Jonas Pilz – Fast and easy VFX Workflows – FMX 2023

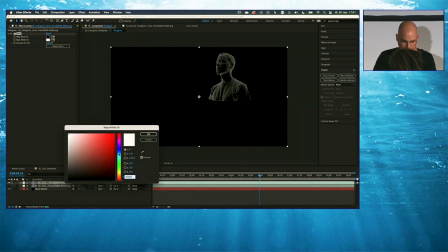(41:18)
Let's just tint that in a bluish direction, and then let's add the other one, the back.
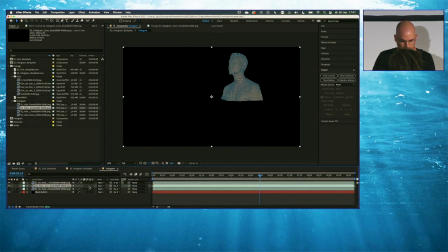(41:29)
This is the back. And do pretty much the same thing. But what you can see here already when I scrub the timeline is that we get the impression that there is the full model in the scene with the back side of the head.
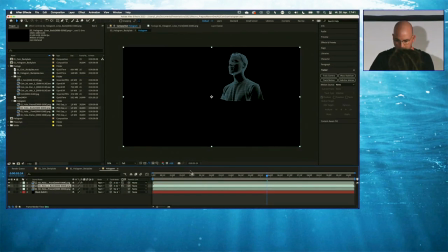(41:46)
And, yeah, again, I'm just going to use the Fresnel as a Luma Matte, and suddenly, okay, that looks quite okay. I'm also going to tint this one.
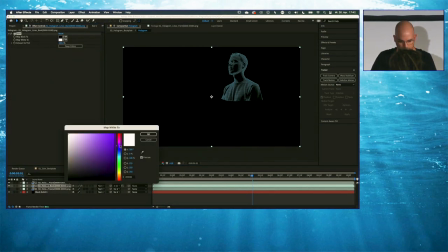(41:59)
In this case, I want to go with something different, something like that. I don't know if you can see it here. Barely.
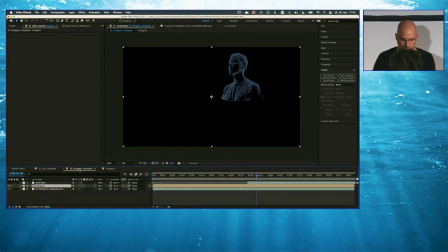(42:14)
However, this looks quite interesting already. So, let me have a look at my main composition,
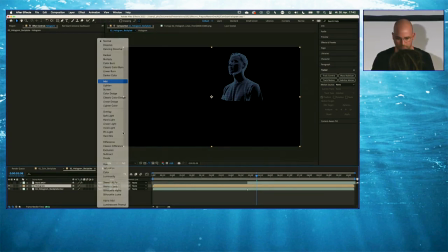(42:20)
and let's just set the mode here to add so that we have both in here.
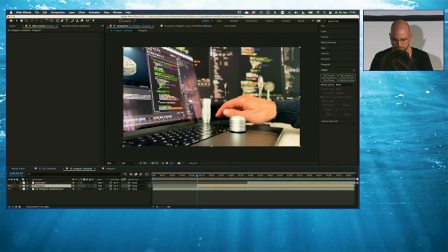(42:27)
All right. So, now it's looking like this. The next thing I want to do is to create a connection between the hologram and this object. And the best way to do that is by adding light streaks that are coming from out of here to the object.
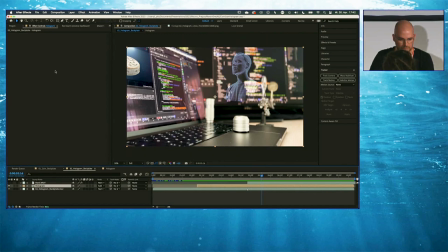(42:46)
And here's something that I really like about Red Giant Universe.
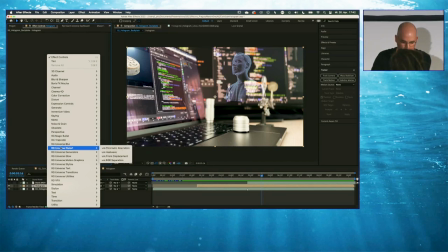(42:52)
When you right-click here, you can see, okay, there is a lot of Red Giant Universe menu entries, and some of them have, like, a lot of plugins in them. So I would love to have a preview of these and have them organized in another way.
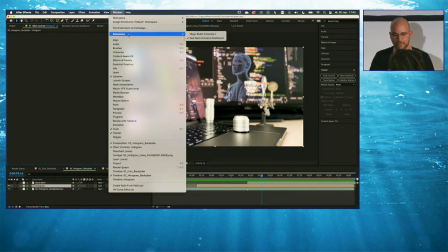(43:09)
And this is where you would go to Window, Extensions, and enable the Red Giant Universe dashboard.
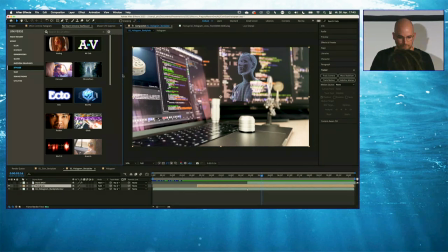(43:16)
And I already have that in here. And the cool thing here is that, yeah, it will list all of the effects. For example, this one, I can just hover over these and it will give me a preview. So then I can go to glow and there is one that is called point zoom.
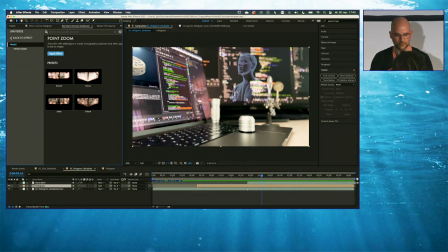(43:35)
If I click it, you can see that there are even a few presets that I can directly apply. I'm just going to apply the whole effect. So, let's do this, and now it looks like this. Great! So, we've got the light streaks, but obviously they are totally off.
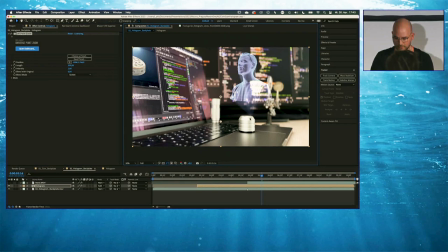(43:51)
So, I'm just going to select the effect here and place this little... How do you call it? I don't know. Thingy down here. All right, and suddenly I got a connection for the two.
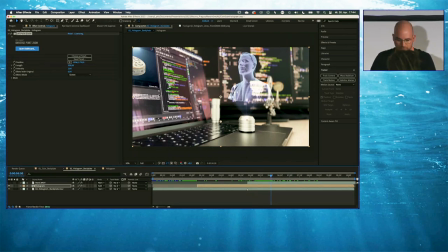(44:07)
Right? So, now it feels like it's connected. And then there is another effect that I want to add here because I want this to look a little bit more hologrammy. Is that a word? Hologrammy?
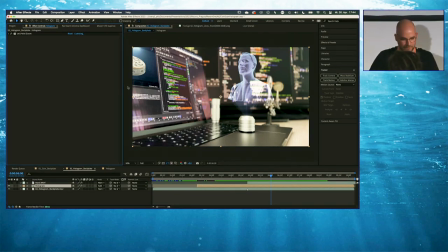(44:24)
Have you ever heard this before? I just invented it. Cool. Yay. So, let's go with the universe dashboard again.
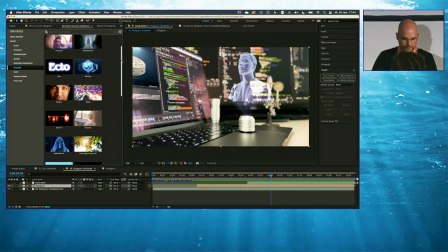(44:31)
Let's go back to the effects and to the stylized effects, and here you can see a lot of stuff again, and there is one that is called holomatrix, and look at this.
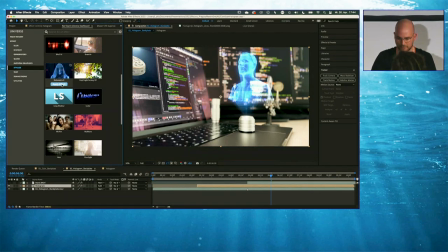(44:40)
This is something that looks really cool. I'm going to apply this effect, and suddenly you can see that it looks even more hologram-y.
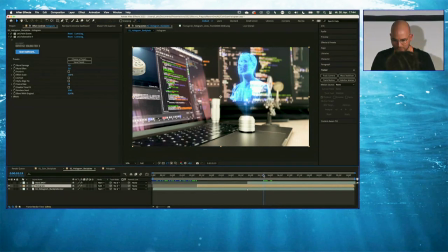(44:51)
All right, let's set this up, because there are a few things in there that I don't like too much. So here you can see that there is a color separation. There is a lot of glow going on. I'm going to add the glow at a later stage. So, yeah, let me just set this up a little bit.
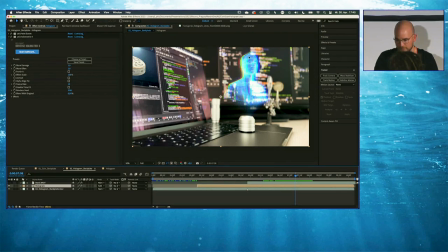(45:09)
Also, it's overriding my initial colors. So I'm gonna unfold the effects here, and I'm gonna start with turning colorization off. So now you can see that there's a little bit of the purple coming back. Then I'm gonna deactivate the glows.